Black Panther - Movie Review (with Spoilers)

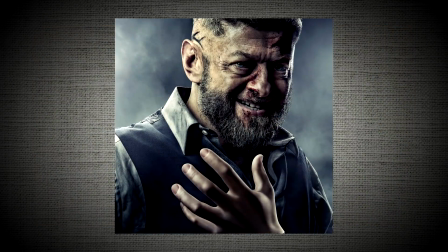But I mean, it's a shame that they didn't even keep Andy Serkis.
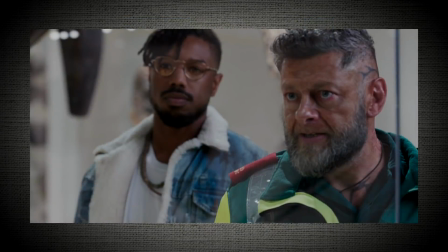They were both great characters played by great actors, and both of them are just one and done.
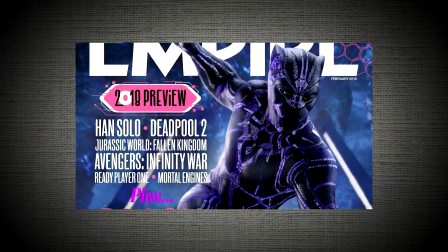It works as a standalone movie, and that's all that really matters in the end.
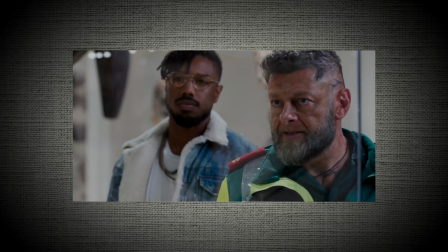It's just, if they could have found a way to keep one of them alive for future installments, I think it could have made the ending feel more defining.
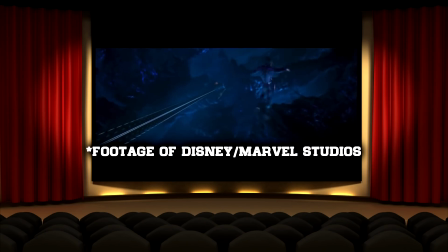But the amazing action scenes and cinematography make up so much for what little flaws it had.
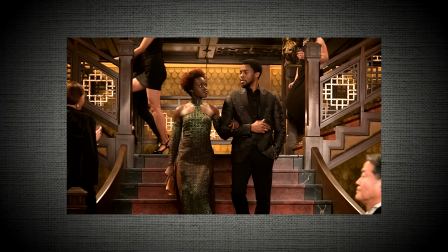There's this one long take in the casino where T'Challa is with his bodybuilding friends,
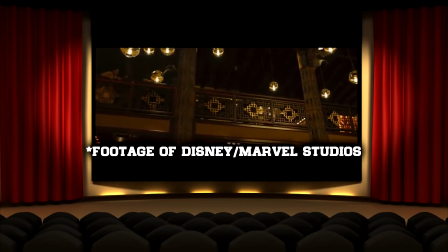and the camera just smoothly pans from second floor to first floor to second floor again,
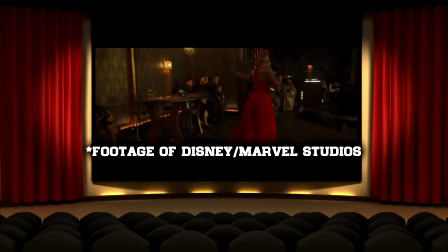making you feel like you're actually there watching everyone kicking each other through tables and floors.
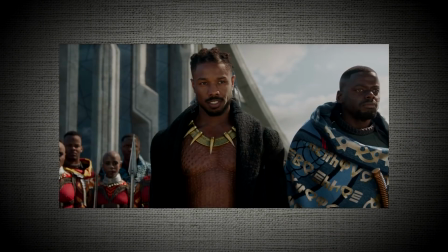I especially loved this shot of when Eric first gets crowned as king,
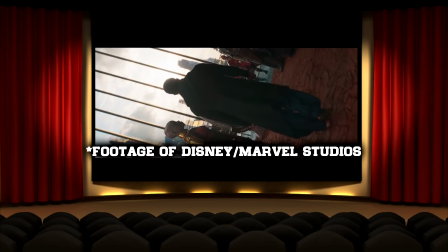and the camera starts upside down, and slowly rotates back to the correct viewing,
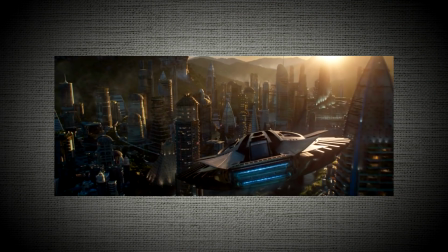symbolizing how the world of Wakanda has just turned upside down now that Eric is at the seat,
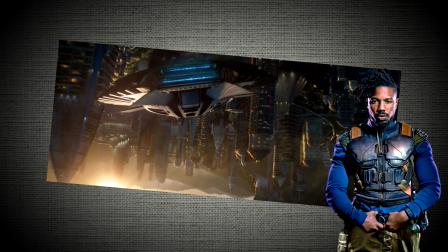and that nightmare is just fixating itself into reality.
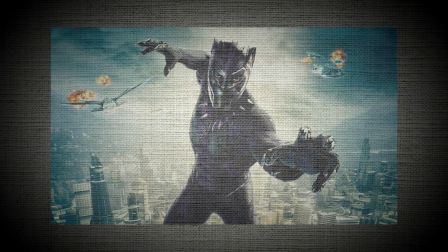One thing I thought I wasn't going to like about the film, but I ended up really not minding, was Black Panther's costume.
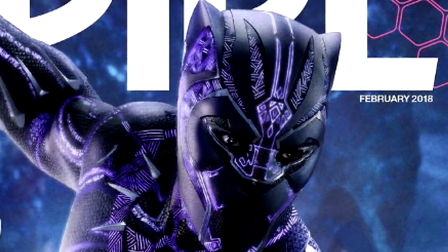I'm still a little iffy on the new suit, but it's actually really growing on me. In the movie, it's clearly much more practical than the last one.
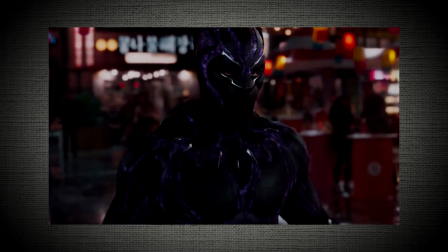It's got so much more gizmos and gadgets.
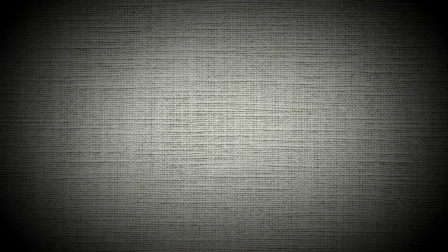I promise you, I heard someone crying beside me when this money shot happened, but cosmetically, I just really loved the old one in comparison.
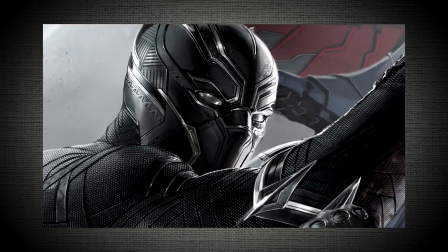The patterns all over the body and the silver lining accent marks on his helmet made the suit feel simple, yet complex at the same time.
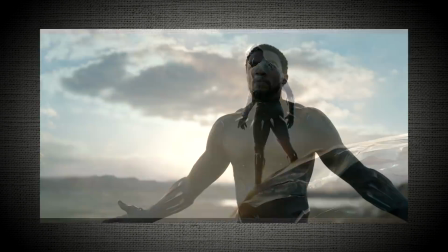I get why they had to change it up. It's a movie about T'Challa. Of course he's gonna get upgrades.
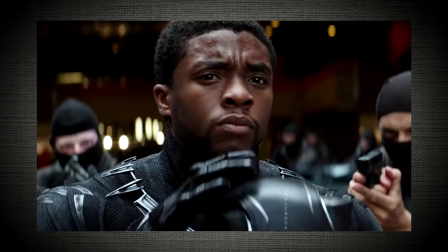The proportions looked a little jarring on the old one. Whenever he took his mask off, the padding on his traps was just so much, it just looked like a hunk of meat below his head.
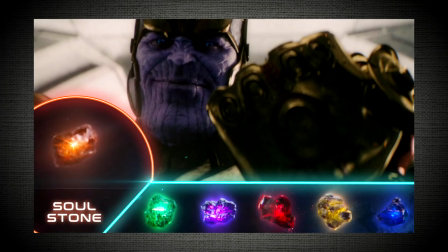He didn't even have a neck. There was also no Soul Stone at all in Wakanda.
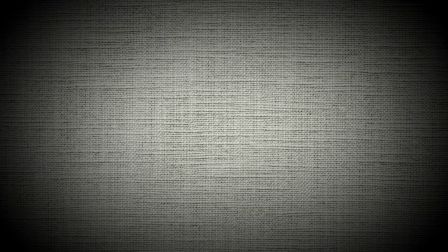So to all of you who kept sending me these...
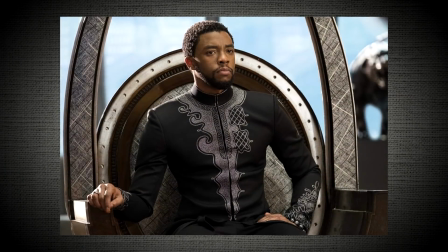The mid-credits scene showed Black Panther revealing the truth of Wakanda to the world,
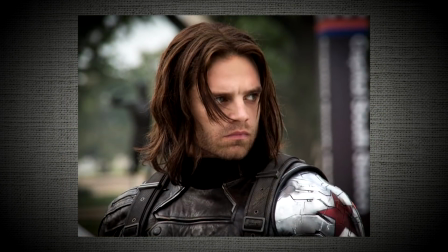and the post-credits scene showed Bucky, who looked a lot like Jesus, rising in Wakanda.
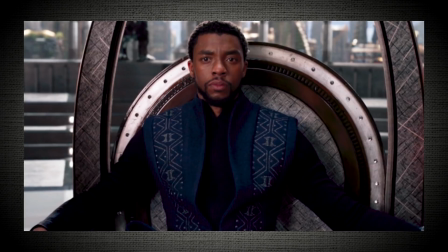I honestly thought that the mid-credits scene one could have been attached to the actual ending of the film, but actually thinking about it now, it might have felt weird.
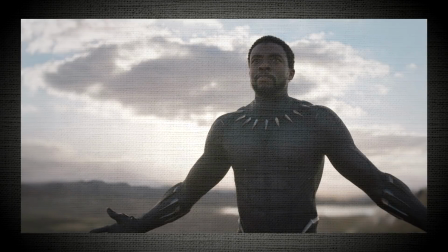The ending before the mid-credits showed him smirking at a kid for asking a question,
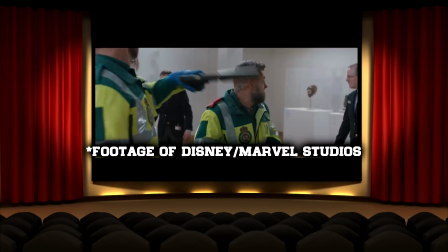and the other one had him smirking at a bunch of politicians for asking a question.
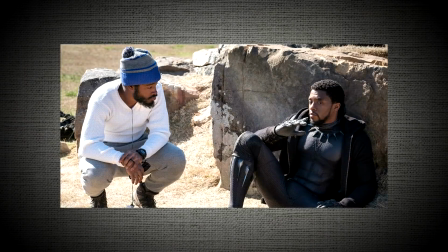They basically had the same message.
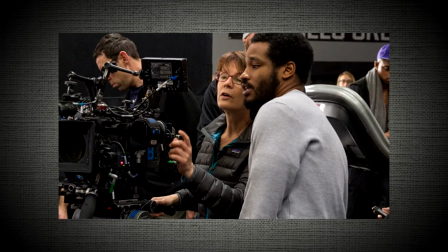If it was added before the credits, it would have looked like the people behind the movie couldn't make a choice on which shot they liked better, so they just slapped it together.
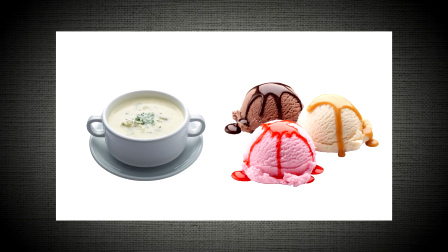That would have made it feel like mixing hot soup and ice cream. Both are pretty good on their own, but if you mix them together in a single bowl, you might need to see a doctor.
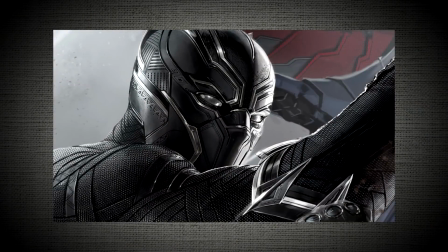I was incredibly biased walking into this movie. Black Panther is one of my favorite superheroes of all time, right beside Nightwing and Spider-Man.
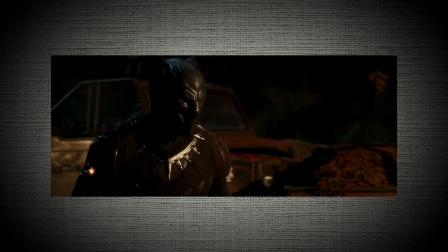So I was gonna like this film whether it was even just okay, but as a film, it's amazing.
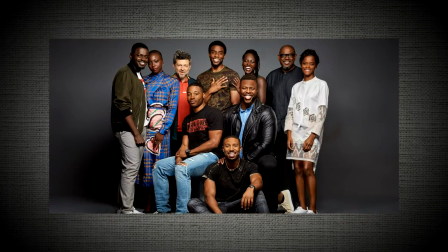The acting, directing, and talent they got for this project was a recipe for success.
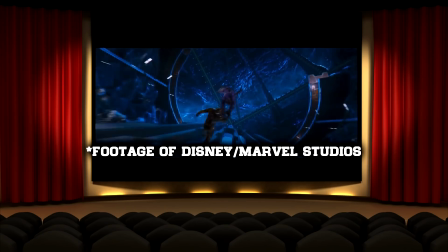And for the most part, they nailed the blending of the action and visual effects.
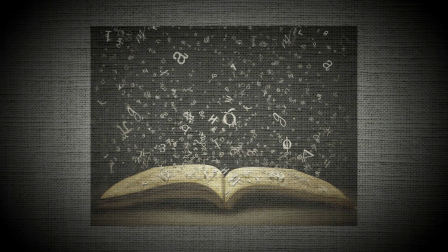The biggest thing this movie has to offer is its storytelling.
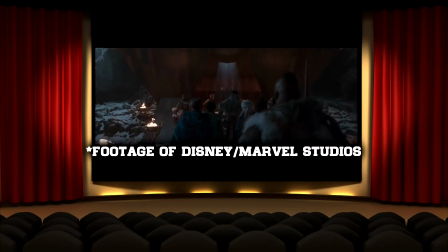The narrative and visual shots the director Ryan Coogler chooses to set up Wakanda as this utopian
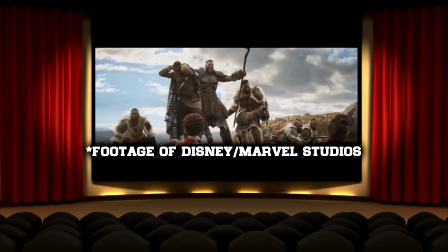Afro-futuristic world all around works. I'd say this film is Oscar-worthy.
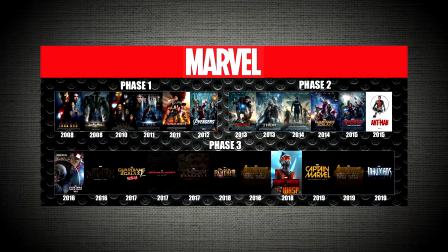You deserve an award, bro. I'd probably rank this as my fourth or fifth favorite MCU film.
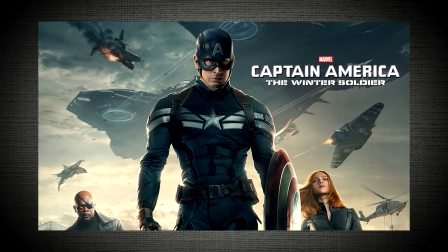The first Avengers is still at the top, followed by Civil War, then Winter Soldier, and then this movie, or Spider-Man Homecoming, or Thor Ragnarok.
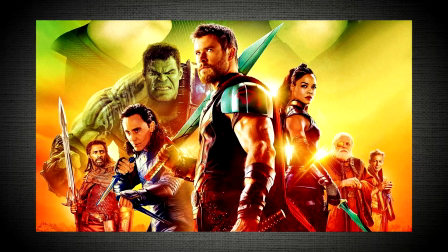I'm still not sure. They're kinda tied for me. But I wanna hear what you have to say about Black Panther.
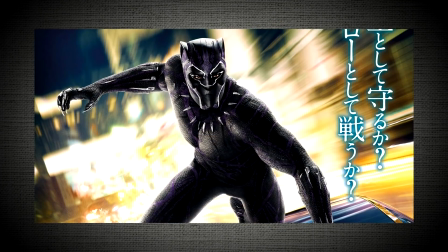Did you like the film? Let me know your own thoughts down in the comment section below.
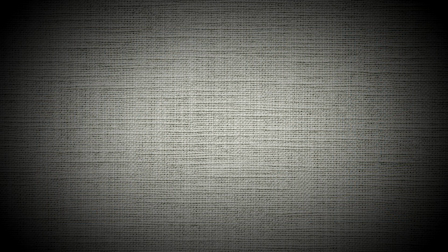And hey, if you really like this video, then be sure to tap that like and subscribe button.
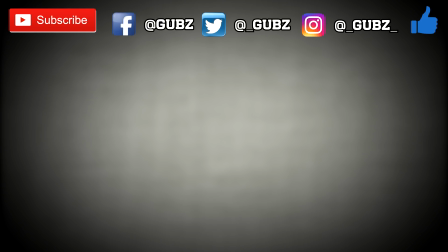Also, come on over and follow me on Twitter, Facebook, and Instagram. And for more of my videos, just click right here. Thank you.